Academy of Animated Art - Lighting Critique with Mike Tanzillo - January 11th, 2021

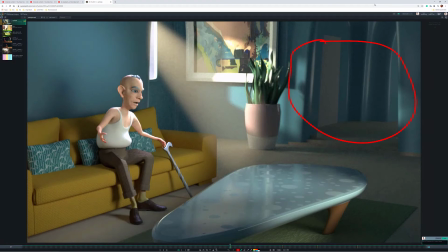8:16 Going to the outside shot,
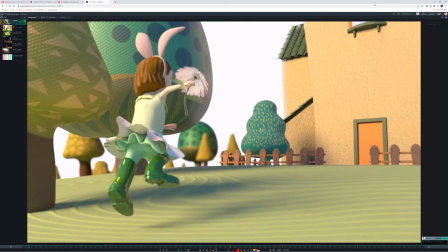8:18 you want to watch out for, there's some edging going on around the edge of the flower, it looks like. You can see it really, I think, where did that go? Yeah, it's more like around the edge here, maybe a little bit around her. So you may just want to watch out for that.
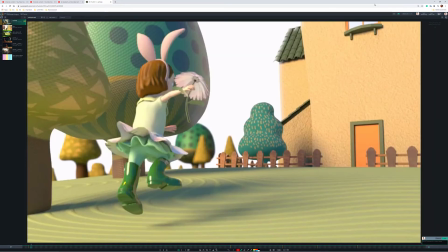8:35 It would be nice if there was some, like a little bit of translucency on the flower.
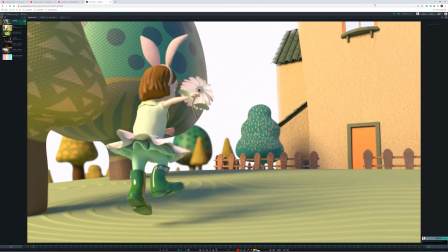8:43 I guess there is a little bit. Yeah, maybe that might be okay. I think this shot's looking pretty good.
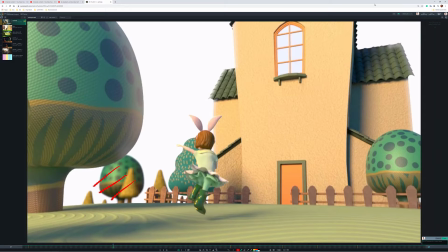8:49 Depth of field still feels strong. I would tone that down by even less. Just because like you really don't get that many in large outdoor.
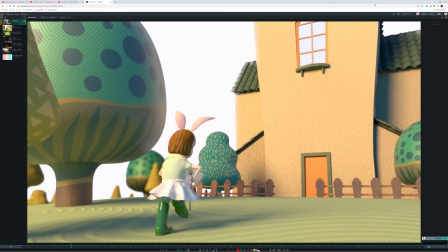8:57 You really don't get that heavy of a blur in big outdoor spaces like this, especially from
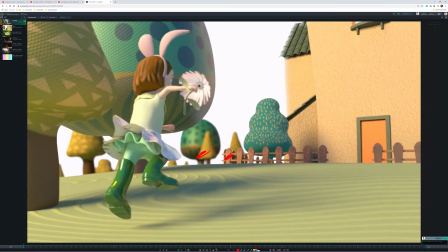9:03 stepping back from like this level to this level, because this is like maybe 50 feet away and that's like 100 feet away.
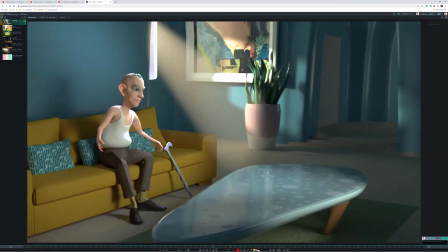9:10 And at that level, you wouldn't see that big of a difference.
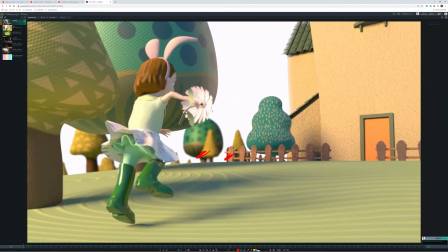9:17 Now you can
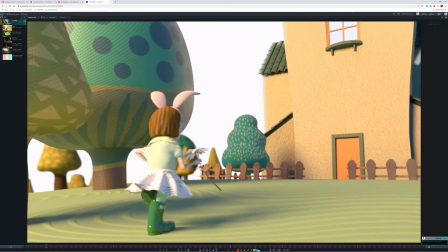9:19 make the depth of field blur higher here and then pretend like it's tracking with her, and then it goes less, because it actually looks good here.
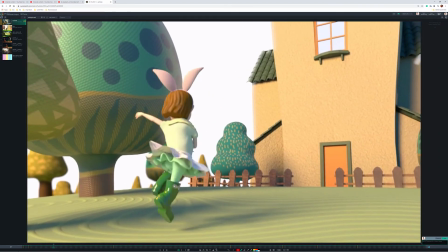9:26 But the second she gets further away from the camera, you can imagine the focus pulling with her,
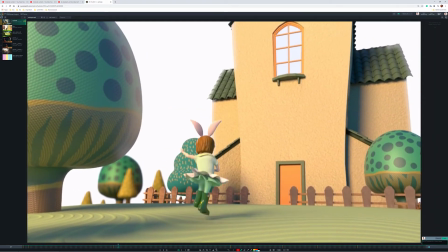9:32 and you can match, and that way it would decrease what's going on there in the background.
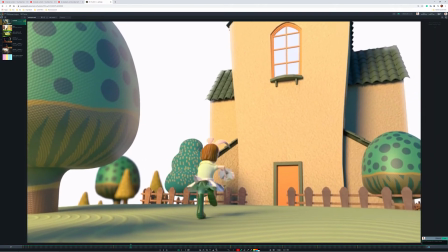9:39 Colors of the shadow look good. I'm a little worried about the size of the texture on the building. It feels a little bit big. I would maybe try and scale that down by like half. And then if there's anything you can do to break up the look of this, the window reflection up there, I think that'll be really good.
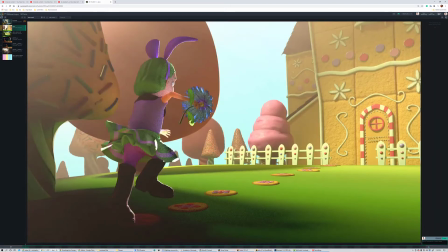9:56 All right, same shot for Dani. Very dark here in these first few frames. You definitely don't want it to be quite that dark.
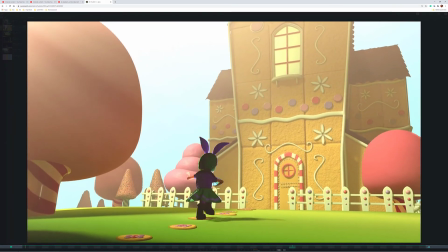10:04 I do like her emerging from the shadow, but it's a little bit heavy.
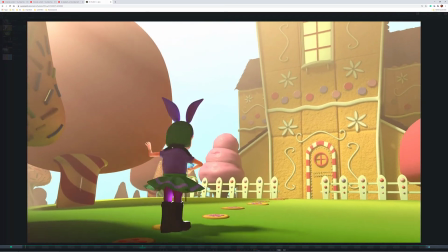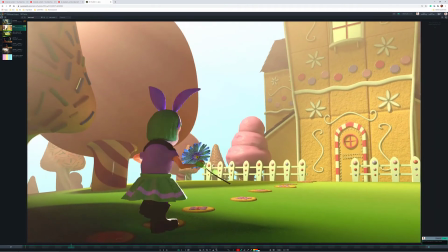10:17 So I'm wondering, I guess it's okay. I was wondering because it looks like there's a double shadow in there, but I guess that's okay.
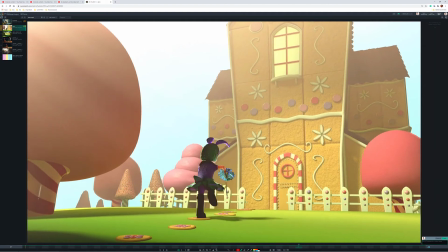10:26 I guess we can justify that. Because usually when a character's standing in a shadow, their shadow just blends with the existing shadow.
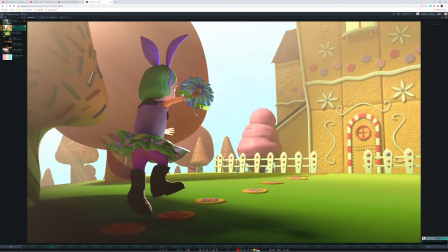10:33 You actually don't see additional stuff. There's that.
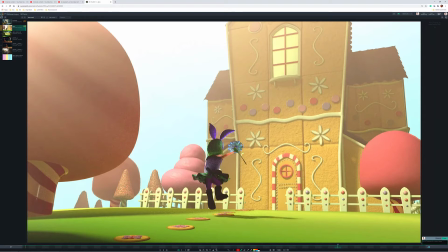10:38 I like the gobo on the house. I do think that the darker area can be a little bit brighter. I think that, not quite as much contrast there. And not so much darkness on the back of her. Like, let's try and lift that just a little bit.
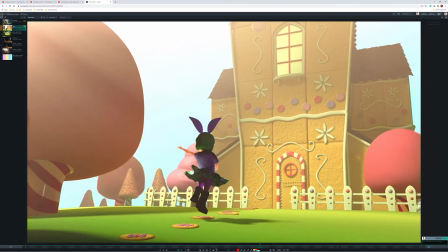10:51 Again, outdoor scene. And the last thing I would really like for you to work on is getting some more shaping on the trees that are just in shadow. Like, this shadow is very flat. This tree is pretty flat coming across here. And these guys back here could just use a little bit,
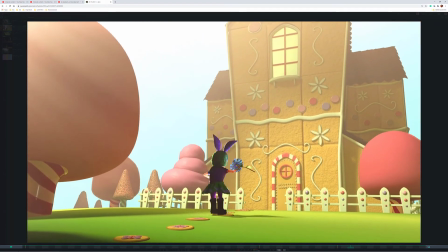11:05 if they're not getting hit by direct sunlight, get a little bit of shaping in there from the key side.
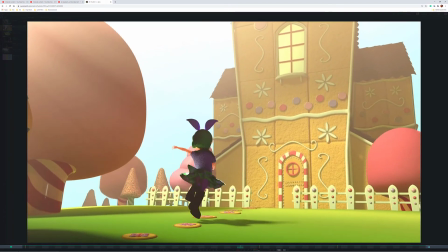11:11 It doesn't have to be like hard sunlight. You just don't want them to kind of be mid-tone gray back there.
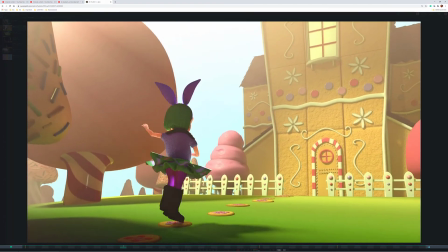11:19 I think it's good. I think that's good for this next step.
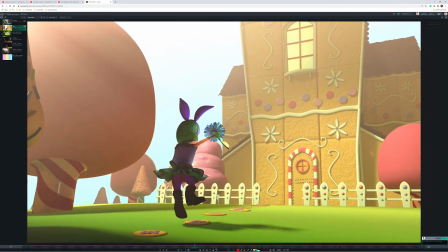11:24 But yeah, so lighten the shadows in here and on her. Get some more shaping on those trees.
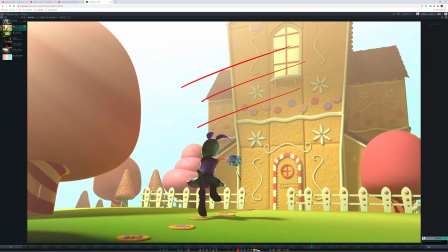11:30 And I would peel back. Oh, that was the other thing. The volumetric light on here, I would peel back off of the house just a little bit. Just because it's like, yeah, just peel it back just a touch. And yeah, same thing with the reference.
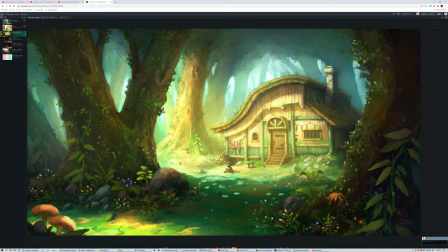11:43 Because you can see this house is about the same distance away as this one. And this one has a lot more of that volumetric on it, where you want this to be pretty clean, if that's going to be our focus, and let the volumes pick up back there.
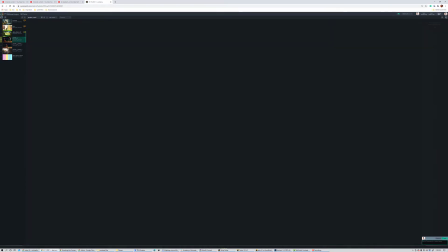11:56 All right, Jordan, we've got, well, first off, I think this is just a shot.
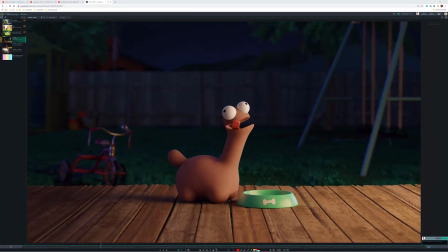12:03 Turn the sound off. It's not already. Yeah.
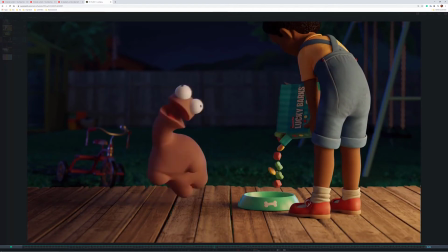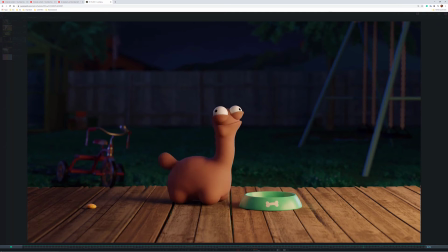12:15 I think the shot itself is looking pretty good.
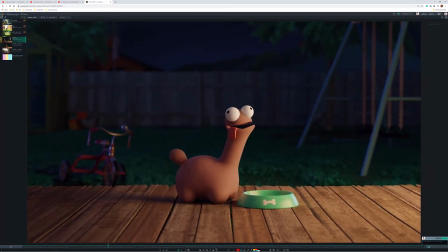12:17 I would maybe lighten this chicken back here just a little bit,
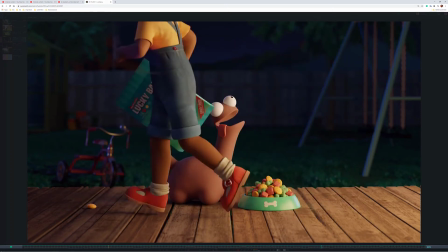12:25 just to, because it's like it just feels like it would be a little bit lighter and just like a different shade than that fence.
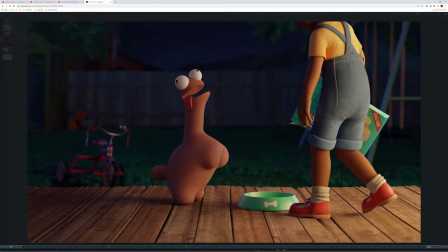12:33 It's just and same thing with the one on the other side, because it's just, at first it feels like there's something moving in the background that's wrong,
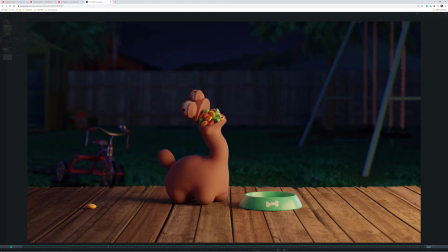12:40 and as opposed to something separate from the fence itself. So I wouldn't want someone looking at that quickly and being like, oh, they made a mistake.
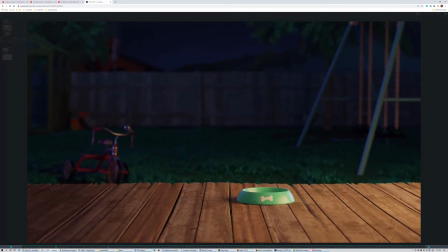12:48 Actually, I want to look at something here. Oh, it's the board's moving.
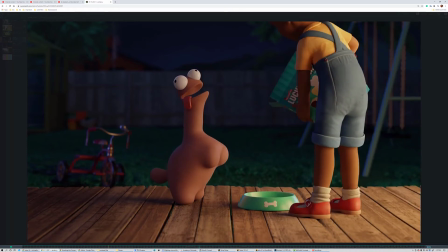12:53 Sorry. But the rest of it I think is looking really
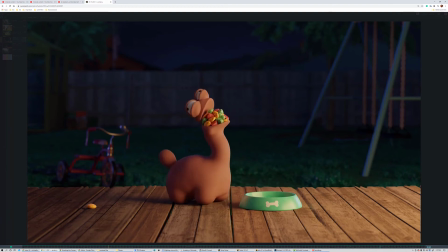12:55 good. If you could get some specularity on the child's skin, that would be great, but I wouldn't worry about that too much.
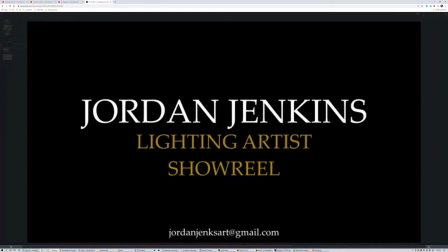13:04 Okay, but I do want to talk about your demo reels, because it was something that came up, because you were questioning whether or not you should put the image first.
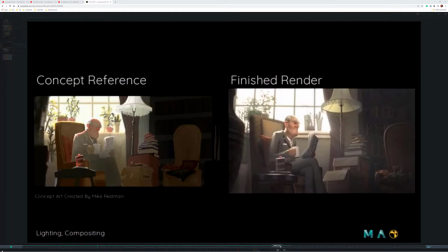13:13 And I'll go ahead and play out the audio here, just so we can
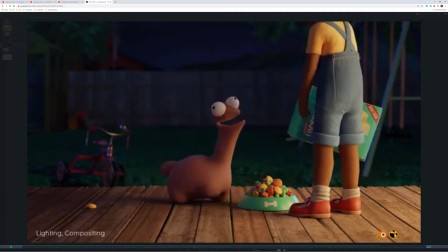13:22 hear it, because it matters for this. So one of the things you were questioning was like, I've got this music playing here at the beginning.
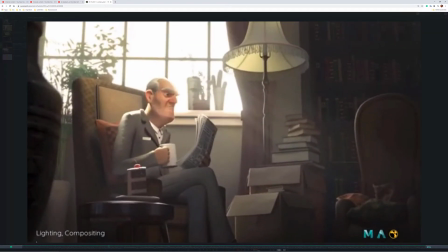13:29 It feels odd that it cuts off and then goes to the audio of this.
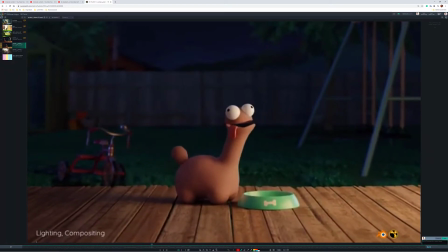13:36 And what I said to you was that usually for lighting demo reels, unless the audio plays specifically into the lighting, you don't need it. Like, I would just take out the audio and just make it like the song throughout the whole thing.
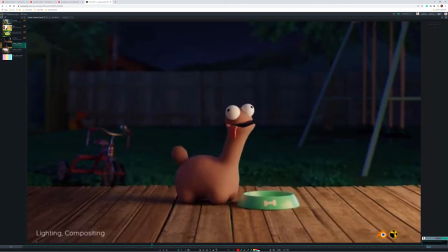13:54 And if you need the audio, just decrease the volume of the song a little bit, put the audio track in there. And that way you can, because it just like really helps the whole thing flow. So even if it was at the beginning and you had the audio and then the music start, it would still feel kind of choppy.
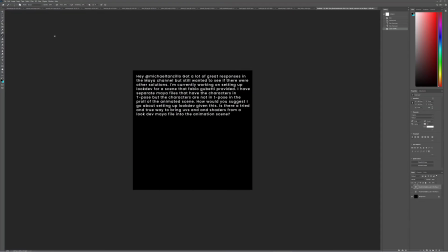14:07 All right, so that's all of our videos. We've got our question done there. So now I want to get into some of these images.
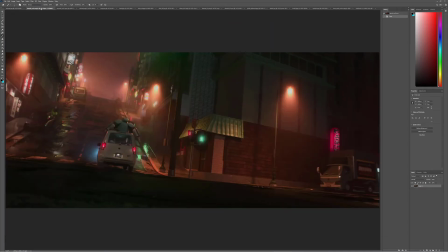14:14 Aaron, this is a good start. I like your reference here. One of the things I really want to point out is some of the variation by these specular puddles on the ground, and like just the kind of variation in the street.
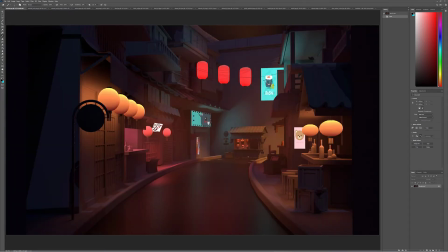14:25 I think that this one would really benefit from that. Just some more breakup in here. It feels a little too clean, a little too perfect as you continue to add shaders. From the lighting standpoint, the
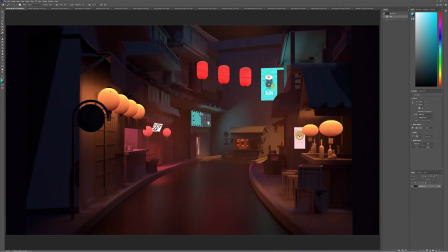14:45 thing with these is I'm not convinced that there's light inside of them. Do you see how it's like brighter up top and kind of darker on the bottom? It makes it feel like there's light coming in here, and I want to feel the light inside of them. And this one here too, it just feels like the shader is kind of glowy. versus like there actually being like a light source in the middle,
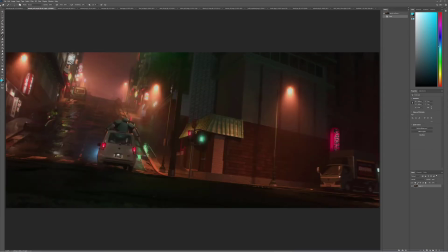15:04 the way that I feel it here, right? So that would be a big one. And then you want to get some of these, light, like these kind of volumetric light rays coming down to really kind of feel the moisture in the air,
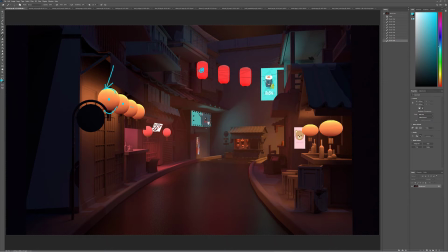15:22 and kind of an overall glowiness. So those are a few things I'd like to see you work on to keep continuing to build on this. But this is a good reference, good start. I love the little bit of lighting back here on the masks. I think that looks really cool. But I just think there's a little more we can add to it to really start to beef it up.
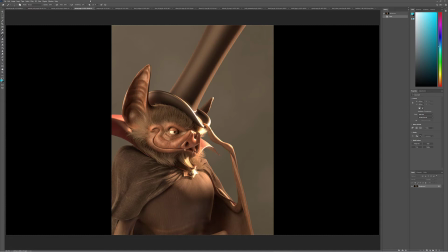15:40 Adrian, so this is the good first attempt with the shaders in place. Skin on his face looks really good. I want to create more difference between his skin in here and this in here and his cape.
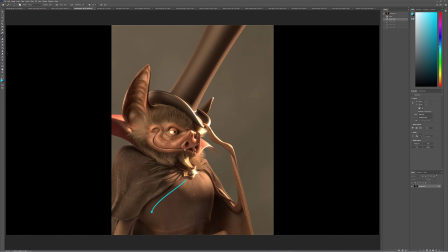15:55 So I want the cape to go a little bit darker and his skin to match up a little bit more with his face skin. So a little bit more of that redness in there if you can. As the light's shining through this way, it would be really great to get some subsurface, some backlighting kind of punching through there and scattering through there.
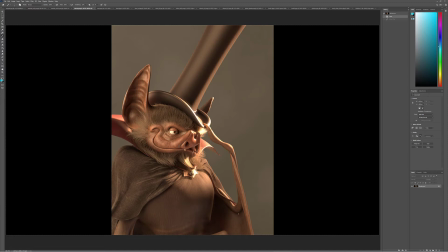16:11 And then on the hat, I like the shaping coming across. These two colors are a little too similar, so I'm wondering if we shouldn't try and neutralize one of them, maybe this one a little bit more.